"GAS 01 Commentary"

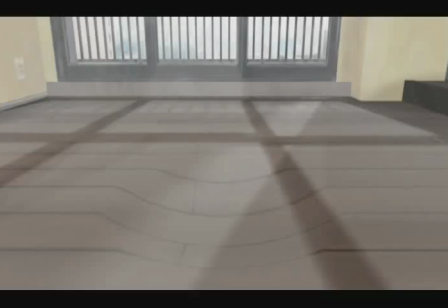0s
Okay, welcome everybody to the Gansa Bridge series audio commentary.
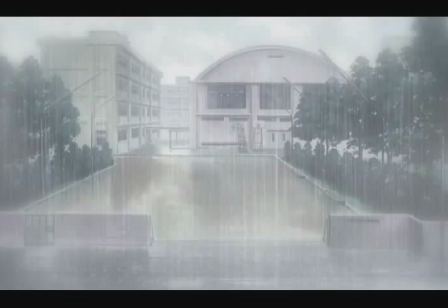5s
So this beginning stuff here, I had a really tough time deciding what to include and what to cut, because the manga just starts right in the subway.
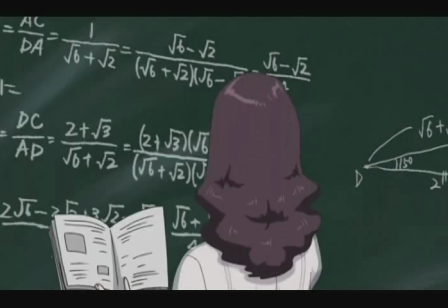13s
All this stuff before is just filler for the anime.
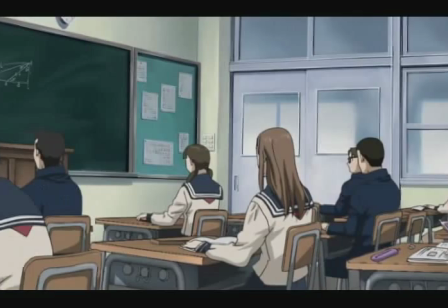15s
And I think it's good filler because it establishes Korono's character and shows how alienated and misanthropic he is,
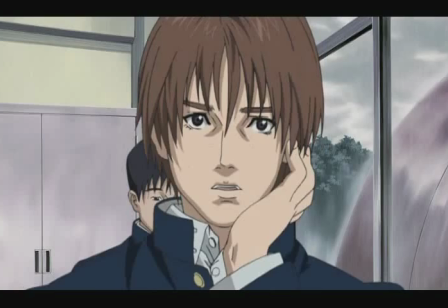23s
which shows us how out of character it is for him when he saves the bum.
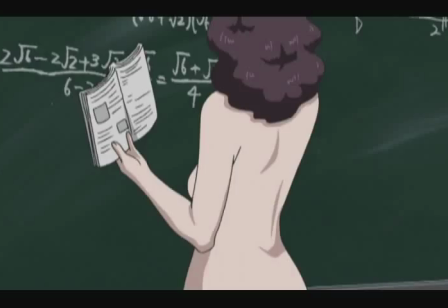29s
So I wanted to keep that, but it was tough deciding which scenes would best establish that.
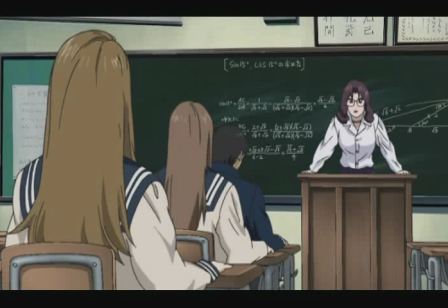35s
And here we have, of course, the introduction of the quadruple A, which I knew was going to be a very practical running gag to have, because Gantz does have so much nudity, which, left as is,
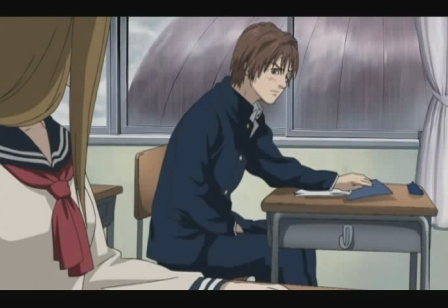48s
would get the videos taken down off of YouTube very quickly, so I needed to have an out, you know, a reason to censor that.
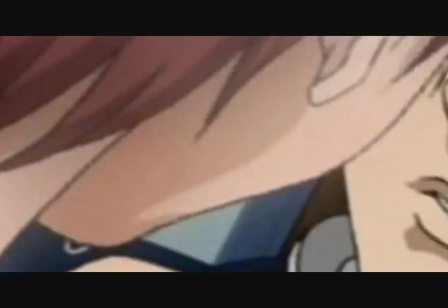55s
So I thought that worked. And oh god, look at this! Look what Kaiser did for me. Kicks so much ass.
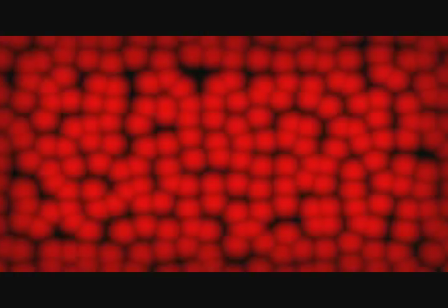61s
I gave him a short list of three songs. It was either this, the ACDC Big Balls, which I used as the ending song, or the Snakes on a Plane theme.
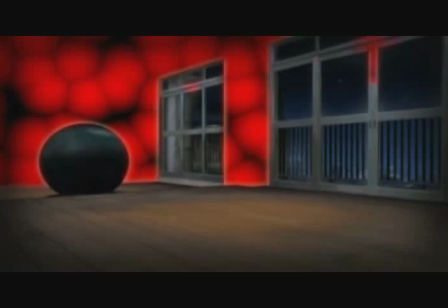70s
And I sent him some footage and told him to go nuts, and literally like four hours later, he sends this masterpiece back to me.
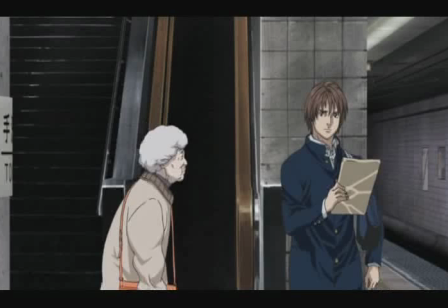79s
I may very well be biased, but I think that's still my favorite abridged intro of all time in anything.
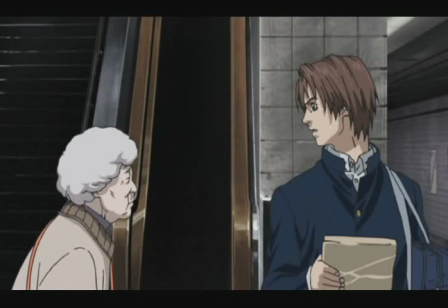85s
There are others that come close, but I think that one's still my favorite.
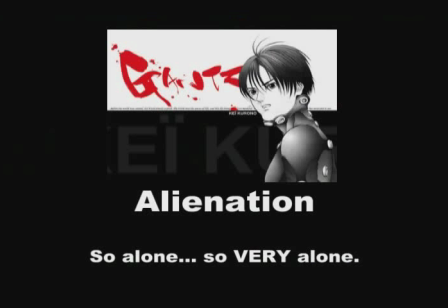91s
So, like I said, this is where the manga starts.
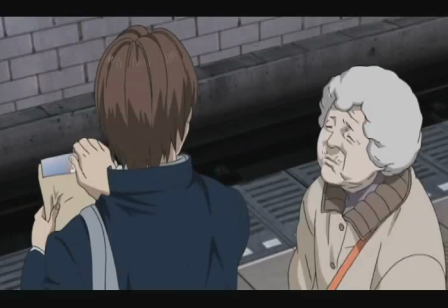97s
And that old lady shows up a bunch of times in the anime. This is her only canon appearance.
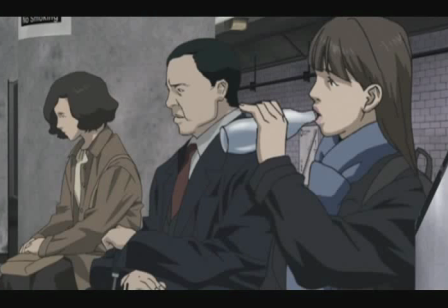102s
She's a recurring character in the anime, but I cut out all the rest of her scenes, because, yeah, that whole deal was weird.
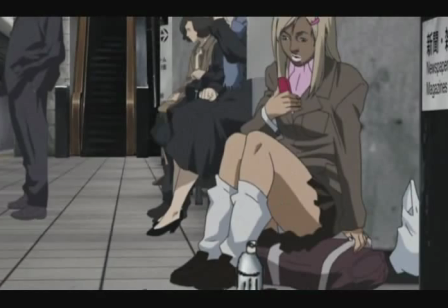110s
That was something that got added to the anime that wasn't really necessary.
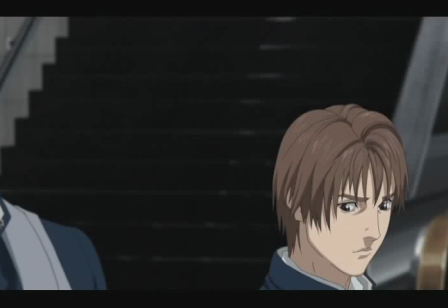115s
That whole 1, 2, 3, 4, 5, 6, 6 thing I thought was kind of like lowbrow and weird, but people seem to like it, so that's cool. Now this scene, I found myself in the very strange position of actually editing it such
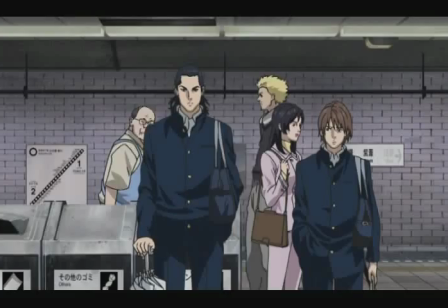128s
as to remove some of the gay overtones as opposed to emphasizing them,
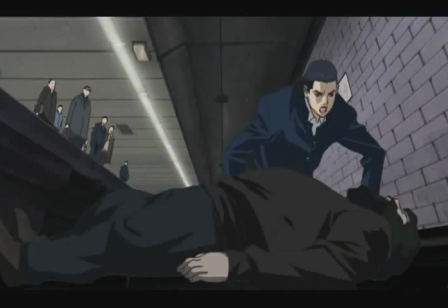133s
because it would have been so easy to make a gay joke right there. Because, I mean, Krono's eyes literally just crawl over Kato's body.
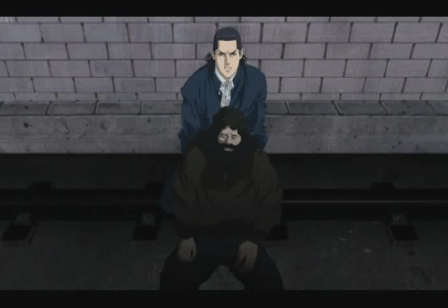141s
but uh i covered that same ground so thoroughly in berserk that making that one of the very first jokes in this series i
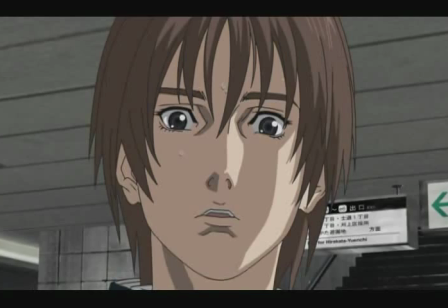149s
think would have been just it would have been a little like oh look what hbi 2k is doing again so i i really wanted to set this one apart a
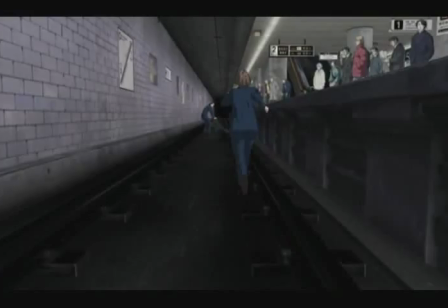157s
little bit uh now if you if you listen to corono's voice in this uh episode it's way different from his voice in the rest of the series,
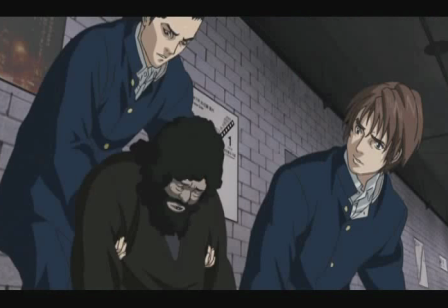166s
even as early as the second episode, it changes. Because I had originally conceived it as being just my voice only pissed off all the time.
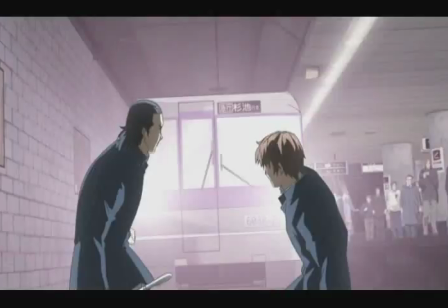175s
But starting in the second episode, I started to get that kind of, you know, it's almost a little squeaky and whiny.
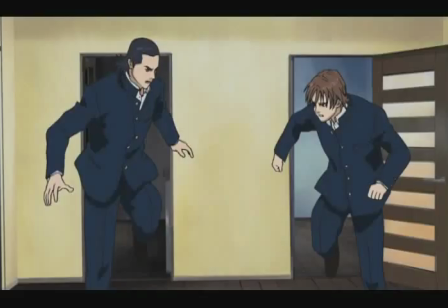182s
He's just so exasperated all the time. And I think that was a real improvement.
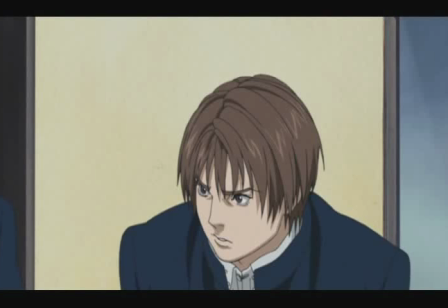188s
I thought about doing it that way from the start, and when I originally tried it, it
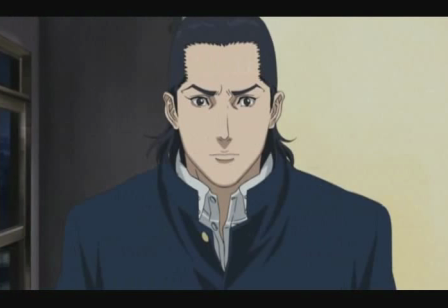194s
came out like too whiny and kind of annoying and I didn't want my main character's voice to be really a pain to listen to.
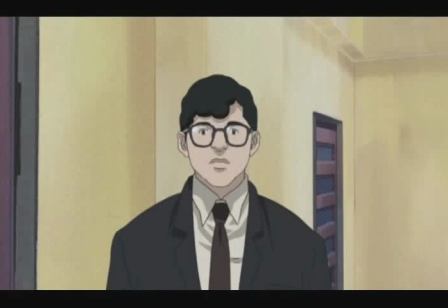200s
But, uh, it sort of just crept back in there as I kept going. And there we have Joe Salary Man, who again was just one of those last minute like, oh god, what am I gonna do with this guy?
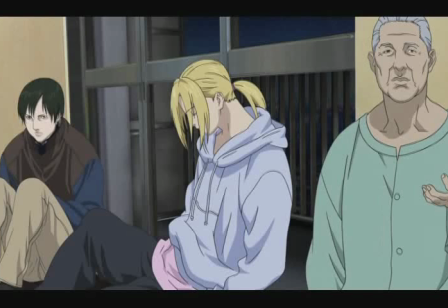210s
He doesn't look like anything. He's just... I thought about doing a joke because in the manga he's specifically stated to be a teacher and I couldn't think of anything to do with that.
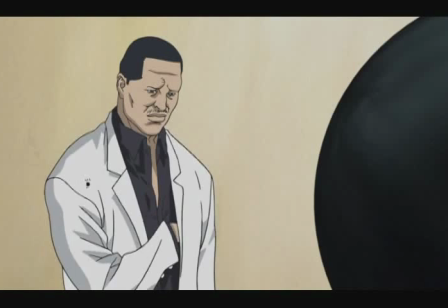219s
It's like, eh, he just looks like a salary man. That'll be his name.
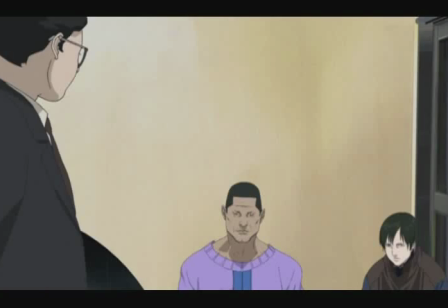222s
Joe Salaryman, his voice, as I mentioned in an interview, is vaguely, loosely based on a big character from Invader Zim.
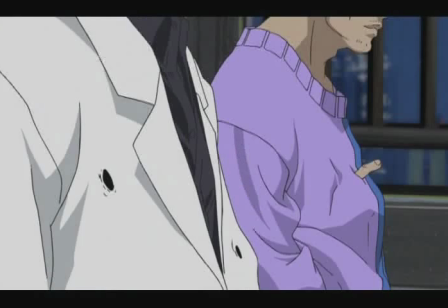230s
But I never really thought of him as being this big character who would show up a lot. Actually, I had a lot more fun with the Yakuza,
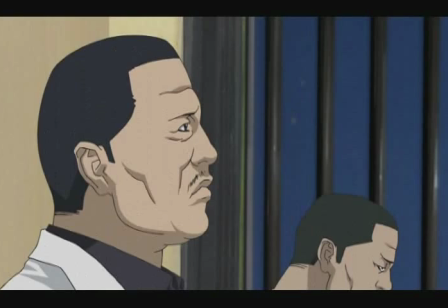237s
and I envisioned Joe just as kind of a foil for them, and I figured they both die around the same time, and that would be it.
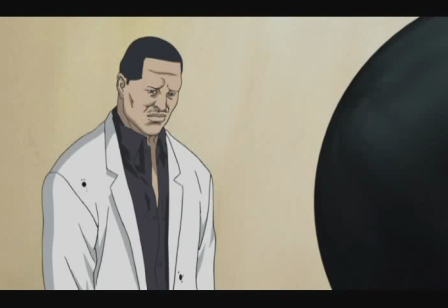244s
If anything, I thought maybe I'd bring the Yakuza guys back if I could.